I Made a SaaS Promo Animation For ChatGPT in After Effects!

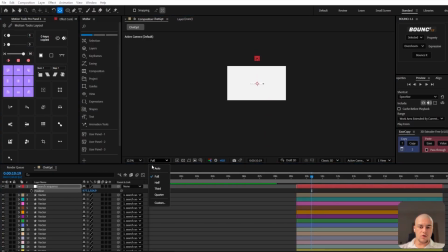[8:12]
And then let's move up the box right here, the search box with all of its objects.
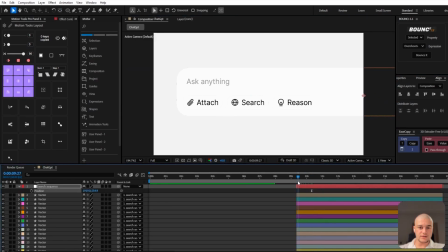[8:16]
Let's zoom in heavily into it and let's adjust
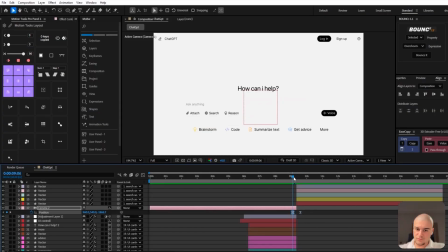[8:20]
the search sequence null so that we've got it strictly centered onto the word,
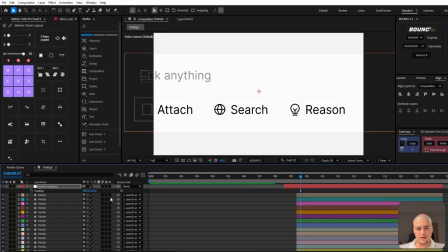[8:26]
basically centered onto the word search, okay? Now we're gonna need to introduce a bit of a transition. So I'm gonna maneuver the position keyframes of the camera below and the null we've introduced called search sequence, okay?
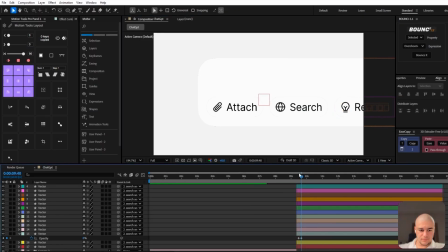[8:41]
Then I'm gonna introduce another null, it's called drag, okay? And that null is gonna be linked to the search sequence. And basically, next step, we're gonna introduce text and we're just gonna type in,
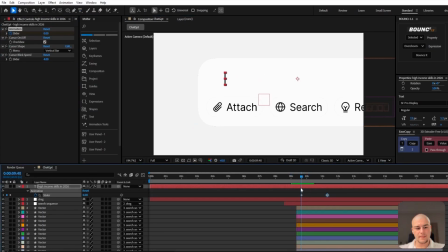[8:54]
for example, high income skills in 2026, right? And we're going to adjust the text animation.
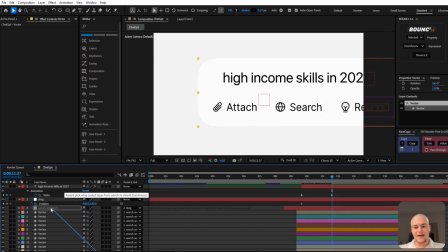[9:02]
So we're just going to introduce typewriter effect, just like this. And we're going to ensure that the drag null is linked with the null
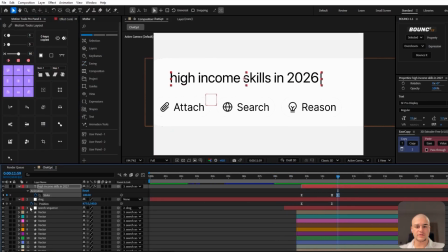[9:10]
below that is responsible for the camera movement so that the camera moves along the text.
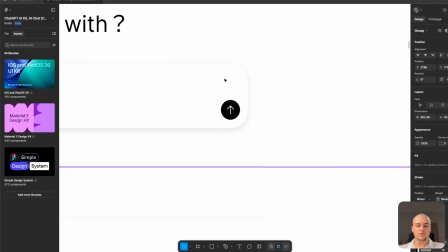[9:15]
So we're just going to introduce a bunch of keyframes right here. And then once it is typed in, we just need to copy the arrow right here from Figma.
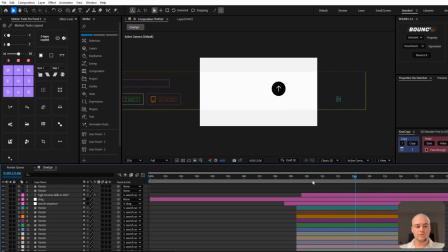[9:24]
And let me just copy it from Figma and let me paste it in right here. We need to make it a 3D object so that it sticks. And then we need to move it below. Let's adjust its position.
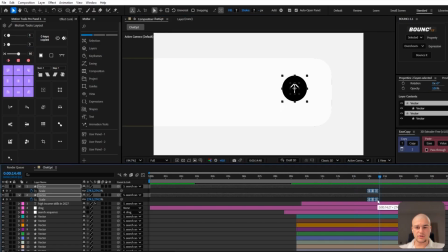[9:35]
And let's make sure that it gets clicked. So we're going to introduce an animation of scaling down and up back again.
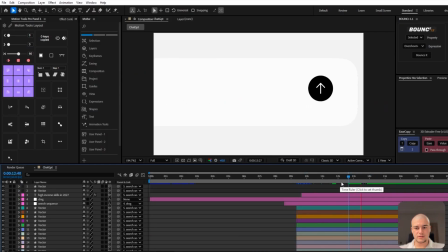[9:42]
As though it's getting clicked. Okay. It gets clicked. And then later on,
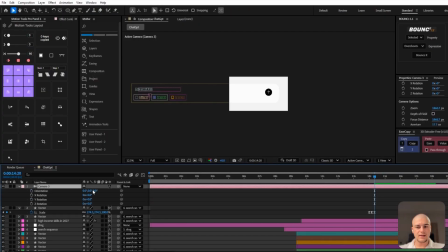[9:48]
what we're going to do is we're going to introduce another camera. and we're going to make sure to heavily move up,
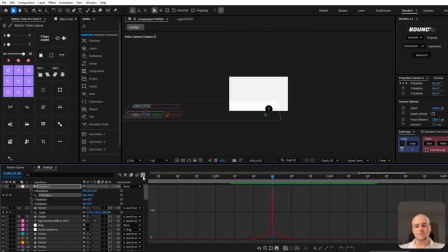[9:56]
okay, as though we're moving on to the next sequence, okay?
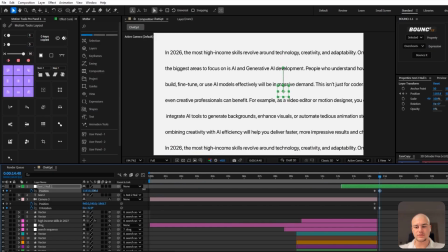[10:01]
It's just going to be a bunch of text that AI could have given us in response. So this is just going to be a bunch of text along with some camera movement.
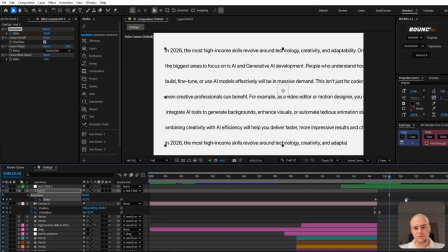[10:10]
And we're also going to use a bit of a typewriter effect on all of that text as though ChatGPT was genuinely cooking out text. So the camera moves up and then the text starts showing up, typing in really nicely. Okay, boom. Animate the text using the slider control.
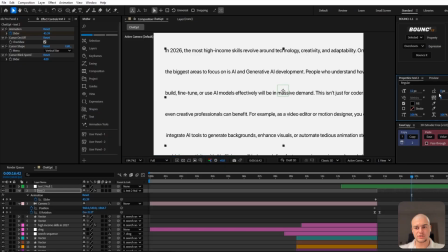[10:30]
Let's maybe adjust its position and scale. Nice.
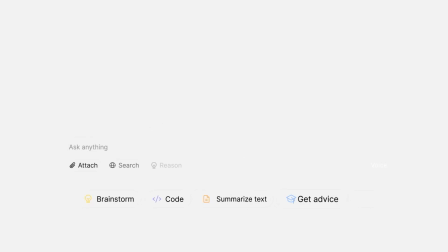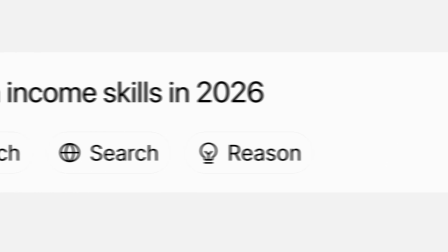And this is exactly how you create these kind of SaaS promotional videos. Smash that like button if you want more tutorials like this, and make sure to check out this video if it seems valuable or interesting to you.